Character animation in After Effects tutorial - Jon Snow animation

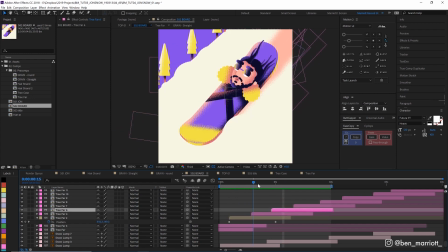12:29 For the trees in the front, I've made them larger and they're going a little bit faster. So there's a bit of parallax happening there. And then I've done the same with some lumps of snow in the background as well. And that's pretty much for the animation on this scene. Now let's go to a composition with all of these scenes together and take a look at the final effects that we're going to apply.
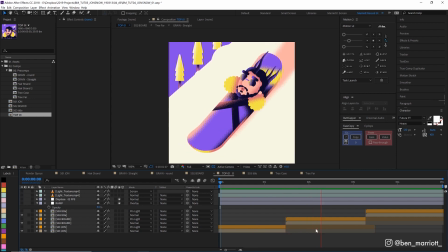12:46 All right, so this is our top composition with all our scenes inside it. I've got an end scene as well.
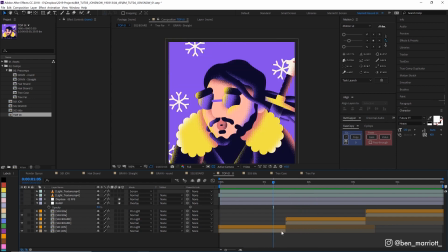12:51 That's just some simple text. One thing we have added here is we've added a slight push in with our scale property. The main scenes are actually 1400 pixels wide, and this top one is 1080 by 1080. So that means we can push into about 77% without getting any loss of resolution here.
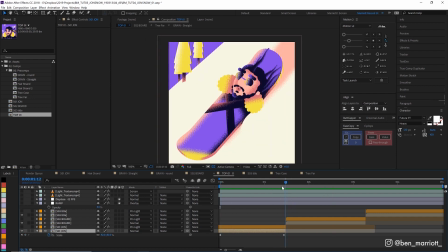13:07 So I've just got a slight push in on this first scene to make it more dramatic, and then a quick pull out into this second snowboarding scene here as well. And that just adds a nice extra bit of movement to scenes that don't really have much animation going on.
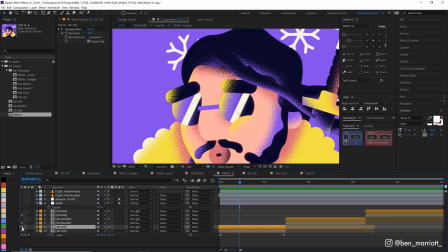13:21 Now the next effect we've got is pretty subtle, so let's zoom in. And what I've done here, so I've turned this layer on, you can see the edges of this kind of bleeding in slightly. Now what I've done is I've duplicated that comp, set a Gaussian blur to 25 pixels, and set the blending mode to pin light, which just sort of means the edges of these areas will have this little glow,
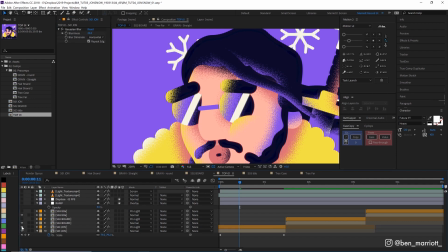13:40 especially when the light area meets a dark area. It's very subtle here, but you'll see it a bit more with the other effects that we've got.
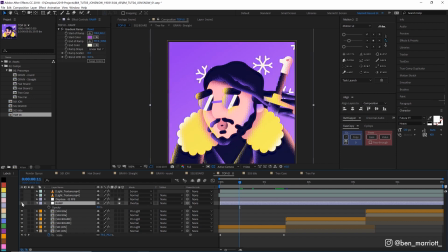13:45 The next effect we've got is on an adjustment layer, and it is a gradient ramp. If we turn that layer on, you can see it adds this kind of haze and a slight grade to our animation here. And that's using the blending mode overlay and the opacity at 50%. We rack that all the way up to the top and set this to normal.
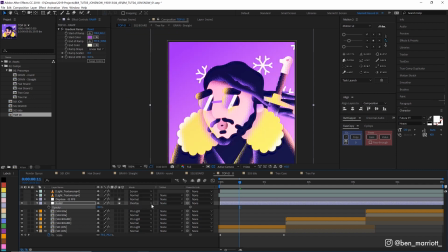14:01 You can see what this layer looks like normally. So let's undo those. And you can actually experiment on the fly using these color pickers up here.
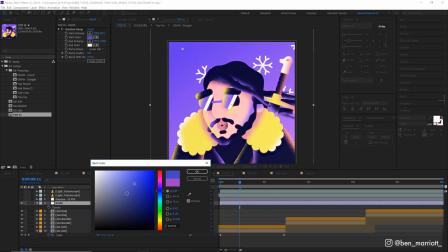14:07 So if you select one of the colors, it'll update on the fly. Say you want to try, you know, a bluer light coming from the top left. Or you maybe want to try something, you know, warmer. It's very easy to play around and find something you're happy with.
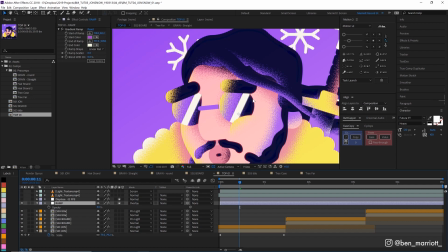14:18 And this gradient ramp accentuates that kind of blooming effect that we had from our other pin light layer here.
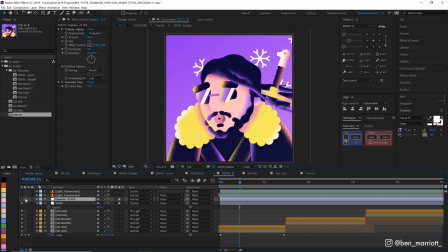14:24 This next adjustment layer has some of my classic effects that I always go to. It's got a turbulent displace and a posterize time.
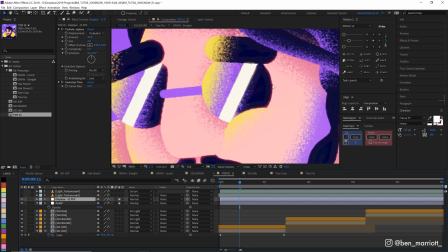14:31 The turbulent displace just roughens up the edges of everything really and makes these little bumps so it just looks a little more organic, I guess.
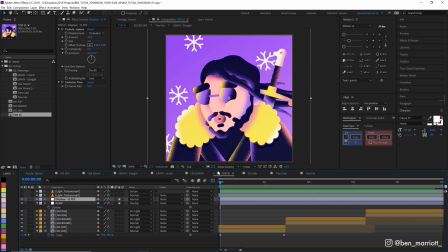14:38 And I use posterize time to make this look like it was animated in 12 frames per second. So without the posterized time, it kind of looks a lot sort of smoother and you can see every frame every second.
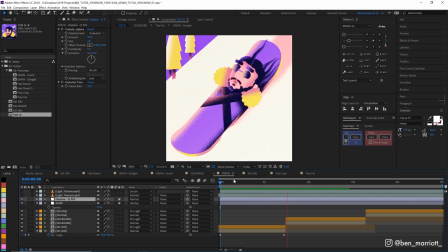14:48 With the posterized time on there, it kind of looks like It has a lower frame rate, but it makes it look like it's more traditionally hand animated.
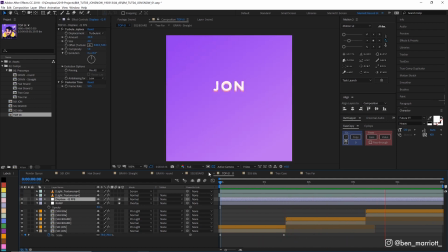14:56 And with the 12 frames per second frame rate, it kind of looks like it has a bit more of a hand animated look to it, which I kind of enjoy most of the time.
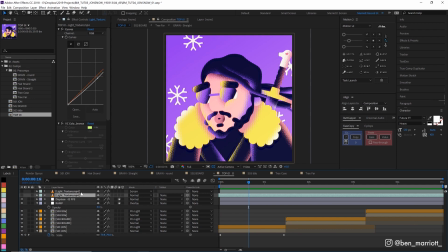15:03 Now the last two effects are these texture layers. And I use these all the time.
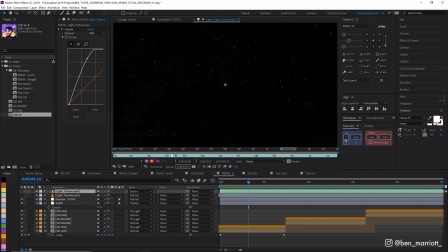15:09 If we go and have a look, it's just this piece of paper painted black that I rotate and loop a few times.
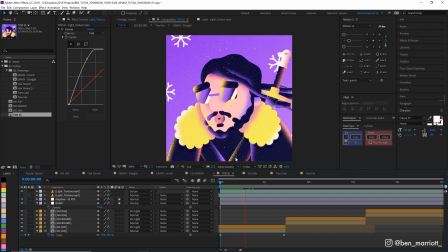15:14 I set that to screen and that just adds these sort of white speckly sort of grain and grit noises to the whole thing, which I love.
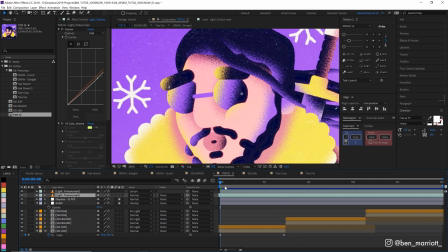15:21 And I've also got one down below here that is set to multiply, and that one has sort of these more darker sort of purple speckles that I've got colored here.
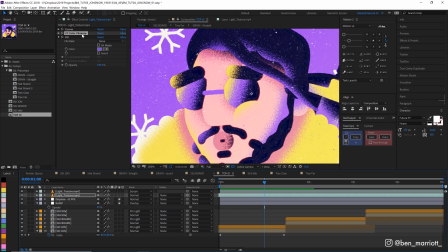15:30 I'm using Video Copilot's Color Vibrance plugin to isolate the lighter areas of that texture, and I've just colored them purple because I don't want them to be black or too dark or muddy that you might get just using a multiply effect.
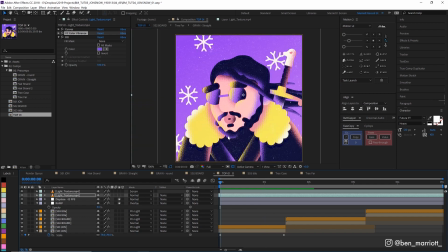15:41 And that plugin's free. Praise be to Video Copilot. Now here's the full animation with all these effects. And this is definitely, one of the dumbest things I've ever animated.
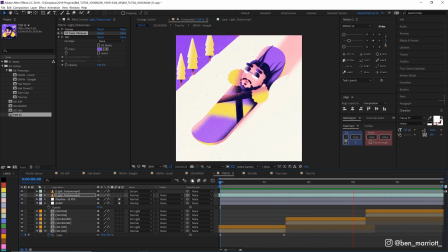15:51 If you use any of the techniques or processes that you've learned in this video, please share them and tag me at Ben_Married_ on Instagram so I can share them in my stories.
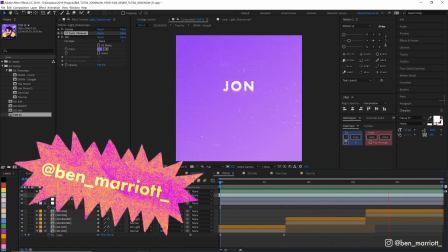16:00 I'll be sharing a new Jon Snow pun every week that the Game of Thrones season finale is running. And trust me, this is not the worst one. Not by far. Please let me know in the comments what tutorials you'd like to see next from this channel. Don't forget to subscribe, hit that bell icon, share, and absolutely decimate that like button. I'll see you next week.